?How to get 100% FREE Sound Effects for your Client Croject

everyone, welcome back to the channel. My name is Levi. I like to create video for living and for fun. I'm actually editing right now one of my client projects and I reached to the part that I'm working on my sound design. I was thinking to myself, why not to share with you some of the process. So this video going to be quick and straight to the point because I need to go back to work. So let's get into it.
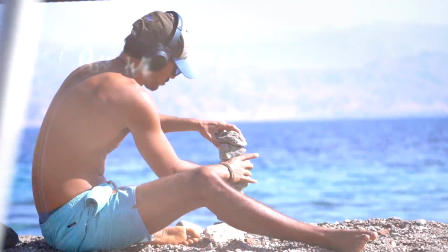All that we all want, all that we all need. Life.
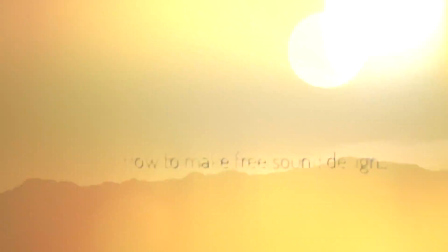Okay, so like I said, I'm not going to waste your time and I'm not going to waste my time. I need to go back to work.
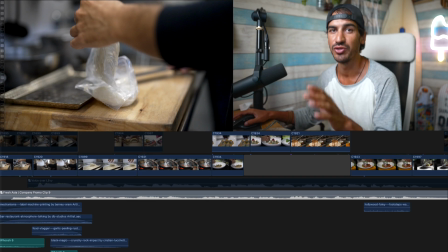So let's see the footage first. So I'm just going to show you the first 5 shots of this video. Let's play it.
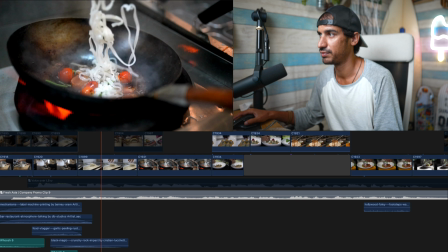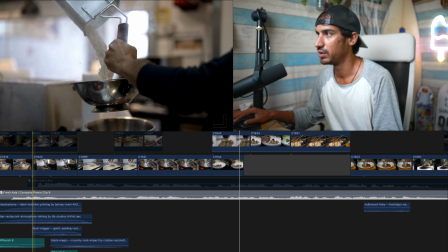Okay, so we have this first shot that we are seeing the product, then part of the cooking, and we have this shot.
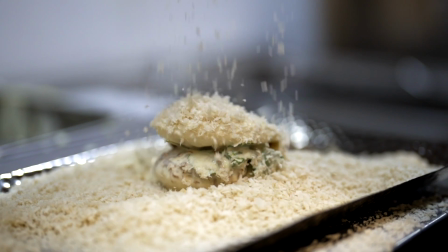So it's some kind of pancake crumbles falling all over the bread. I was trying to look for sound effect that will fit it.
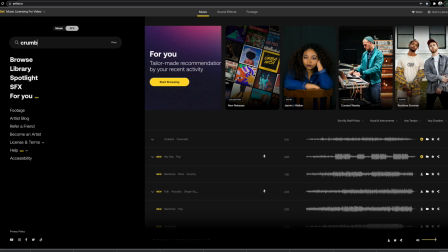Usually the first thing that I'm doing is searching on an online library.
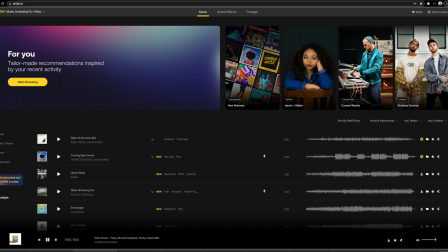I personally have subscription to Artlist and 95% of the time I found my sound design over there.
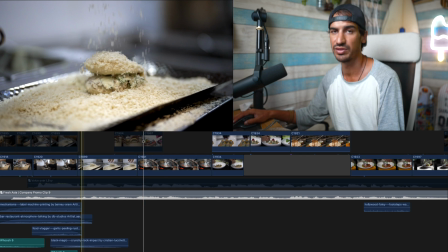I was trying to look for the perfect sound design that will fit these crumbles falling all over the bread and I was not able to find a perfect match. I found few sound design that can be matched but they were not perfect, and maybe if it was a personal project I was just going with that, but because it's a client project I need to show some respect and work in my ass off.
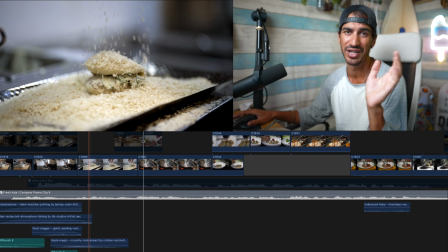So for those 5% of the time that I don't found my sound design on Artlist, what I'm doing is trying to be creative and record it myself. Now I'm using an expensive mic but I don't really need it. I can use my Rode Wireless Go or even my iPhone and it's probably going to sound the same and most of the people will not even notice,
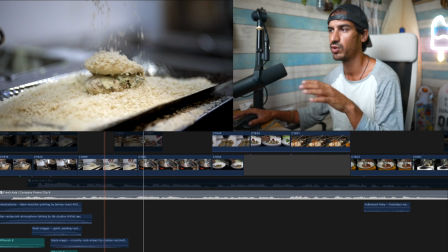but I'm owning this so it will be waste not to use it. So I didn't want to waste another time on searching the perfect sound design,
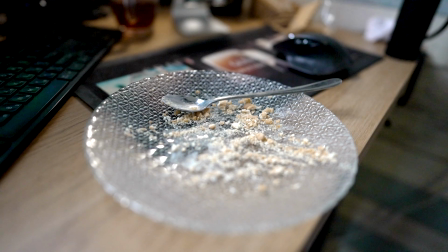and right in the moment I was looking at my desk and I saw my empty plate with the leftover from my cheesecake and it had some crumbles. So I was thinking this is perfect. I have my mic here, I have my plate, and I just need few more crumbles to record it. So usually when I'm editing I have my patty bars right over me. I usually munching it while I'm editing. So let's try to be creative and record some crumbles falling all over the bread.
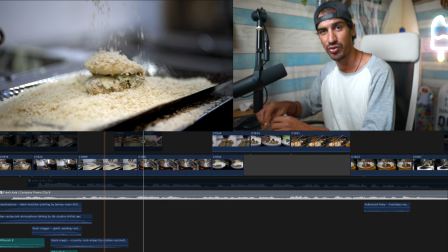So my first part is try to break it to the smallest pieces that I can.
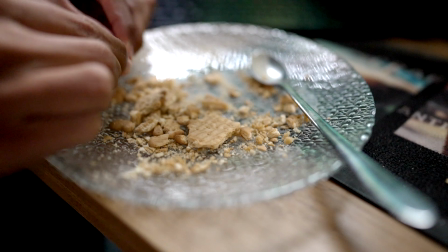It's important that it will not be big pieces because you're probably going to be notice it in the sound.
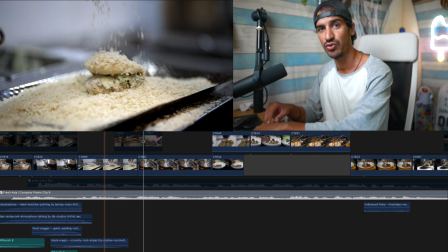So I'm done breaking it. Let's try to hold some and drop it. So like you probably hear, it's not really matching because the crumbles falling all over the glass plate,
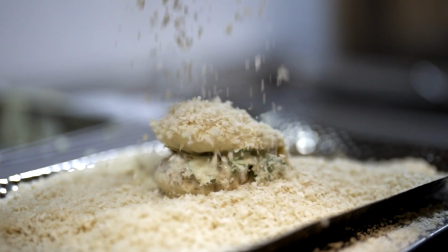and in our shots it's falling all over the bread, so it should sound much more softer. So what I'm going to do is taking another patty bars, put it on the plate to block the sound of the crumbles touching the glass, and let's try it again. I think this sounds much better and now it's fitting the shot and the things that I was needed.
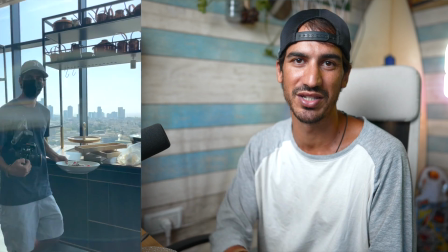Before I'm ending this video, I want to show you some B-roll sequence I did for this client. He didn't pay me to do it, I did it for fun. If you like this video, feel free to hit the like button, leave a comment if you have any questions about what I was doing here or the equipment that I use. Subscribe and stay tuned for more video like this in the future, and see you in the next one.
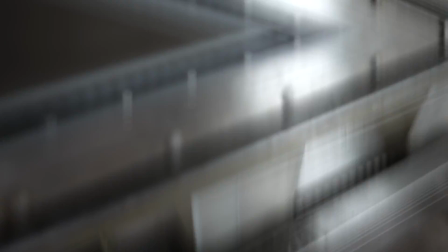It feels so simple, loving always.
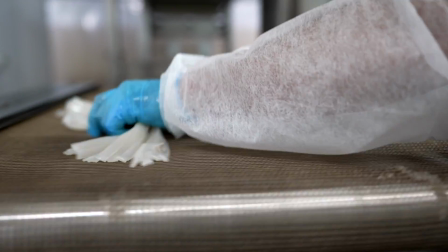It feels just right, I can't explain it.
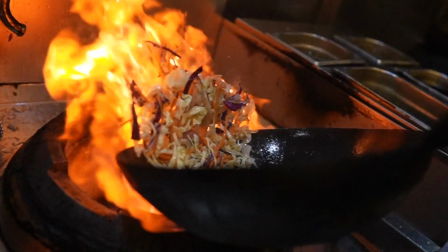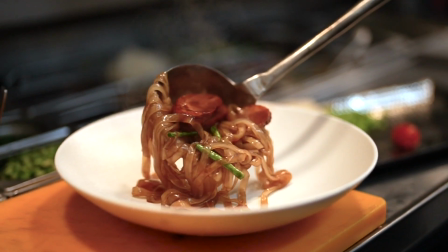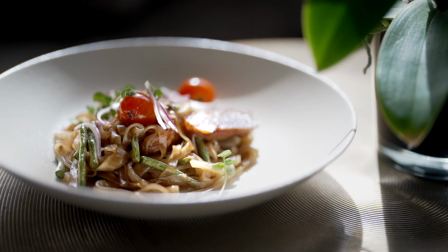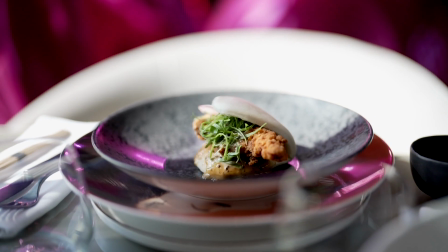Great, now all of my desk full of crumbles.